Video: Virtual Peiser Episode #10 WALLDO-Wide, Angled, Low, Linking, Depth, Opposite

Welcome to another edition of Virtual Pizer. Yoo-hoo! The Broadcast Communication Suppl- Yoo-hoo! Can't find me. The supplement to the Broadcast Communication- What are you doing? I'm Waldo, you can't find me. No, you're the cartoon version of me. You're like my avatar. I'm Waldo, like in Where's Waldo? I got catlax bean reflexes. I am the human stealth. Human stealth? You're not even human. Anyway, that's not the Waldo I'm talking about. Oh, my bad. Awkward. Today on Virtual Pizer, we'll be talking about Waldo. And Waldo is actually an acronym, and it stands for Wide, Angled, Low, Linking, Depth, and Opposite. The Waldo technique is used to vary your shot compositions so that you could keep your video interesting and make edits without the use of the infamous jump cut. Which recently, due to, I don't know, sheer laziness, has become so popular today. But that's a whole other episode, so let's just focus on Waldo. When shooting video for B-roll or montages, you need to keep your viewer interested. The best way to do that is to vary up your shot compositions. Waldo is kind of a guide to keep you on track so that you can vary up your shots. Remembering Waldo will allow you to get enough coverage to keep your video interesting and make your editing task much easier. So let's break it down into each shot. First, the W, which stands for wide.
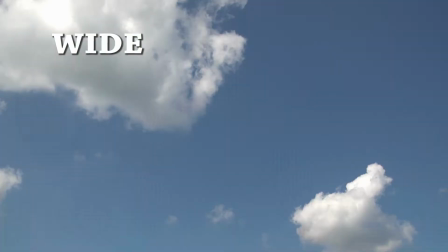1:48 This shot is usually an extreme wide shot. And since most scenes should start off with some kind of establishing shot, this is a great place to start.
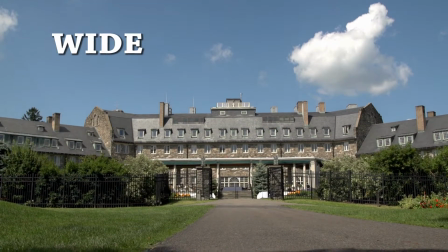1:57 You could get a nice shot of a building or another landmark to establish where your scene actually takes place.
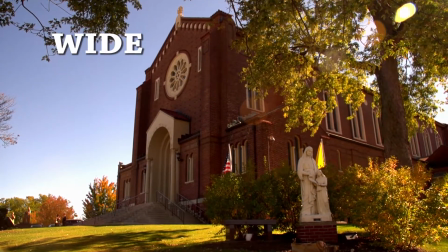2:04 This can be a static shot, or you could add some foreground to make it interesting, or do some kind of tracking shot.
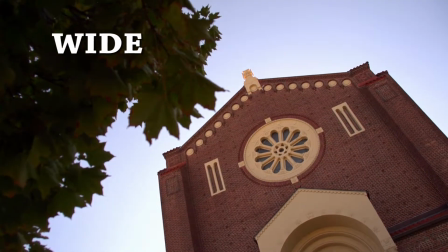2:12 Just be creative and do multiple versions of your shot so that you have choices when it comes time to edit.
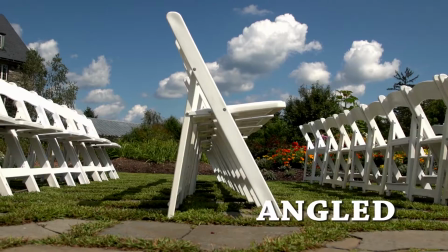2:19 Next is A for angled. Shooting things at an angle can instantly add depth to your shot.
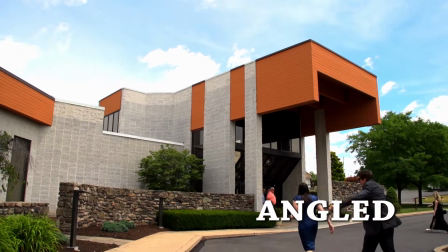2:26 It makes the two-dimensional picture seem more 3D and pulls the viewer in to your scene.
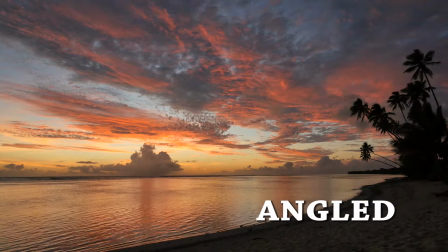2:32 These angles can be used to create leading lines, which you may remember from a previous lesson. The first L in Waldo stands for low, so get the camera down low. This is a great perspective that it could actually work for you in many ways.
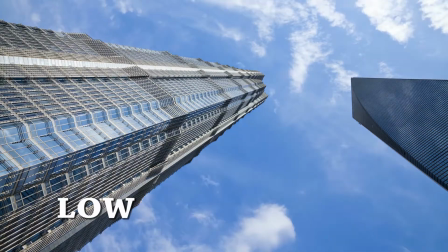2:47 It can be used to exaggerate the size of objects or to give you a
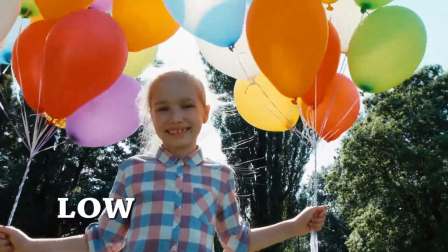2:52 child's view of things. or if you want to make a subject seem more powerful and you know what, it just looks cool. The next L stands for linking and you could accomplish this in several ways.
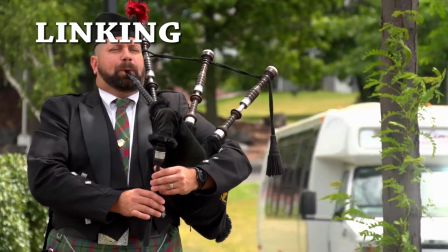3:04 You may want to link two shots together with a pan shot or a tracking shot,
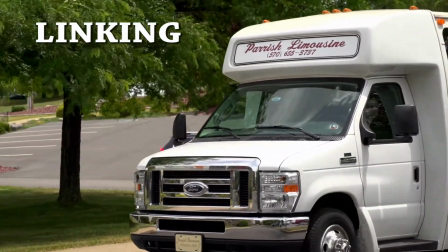3:10 but you could also achieve this by shifting or racking your focus from one subject to another.
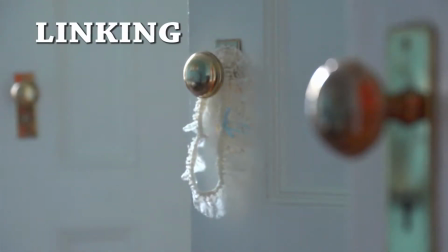3:17 A linking shot is really kind of two shots that are linked together. The D in Waldo stands for depth.
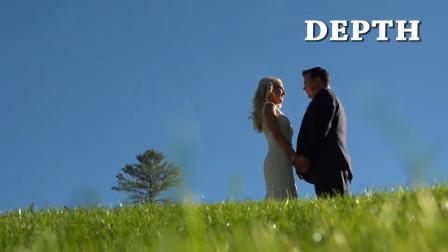3:26 Depth is essential for getting that cinematic look. You can achieve more depth by how you place your objects along the Z axis in your shot,
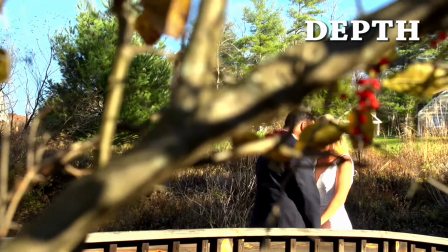3:35 by using your depth of field or by using foreground framing and putting some objects in the foreground.
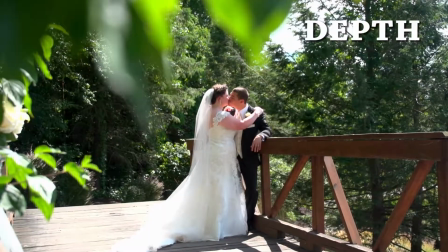3:42 The key here is to push the techniques that you have learned about in previous lessons to create depth in your shot. The final shot in the Waldo sequence is opposite, and this can mean almost anything. It can simply be the opposite of one or many of your shots that you previously took, or it could just mean taking a reverse angle.
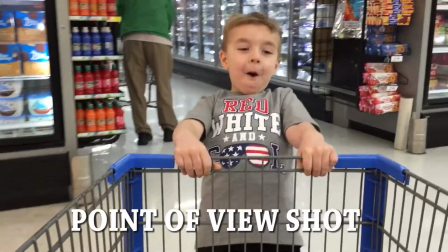4:03 Sometimes this can be shot from the opposite perspective, like from the subject's viewpoint.
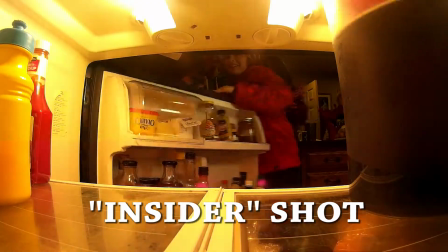4:09 OJ, purple stuff. Ooh, Sunny D. Sunny D. Why does everybody hate on the purple stuff?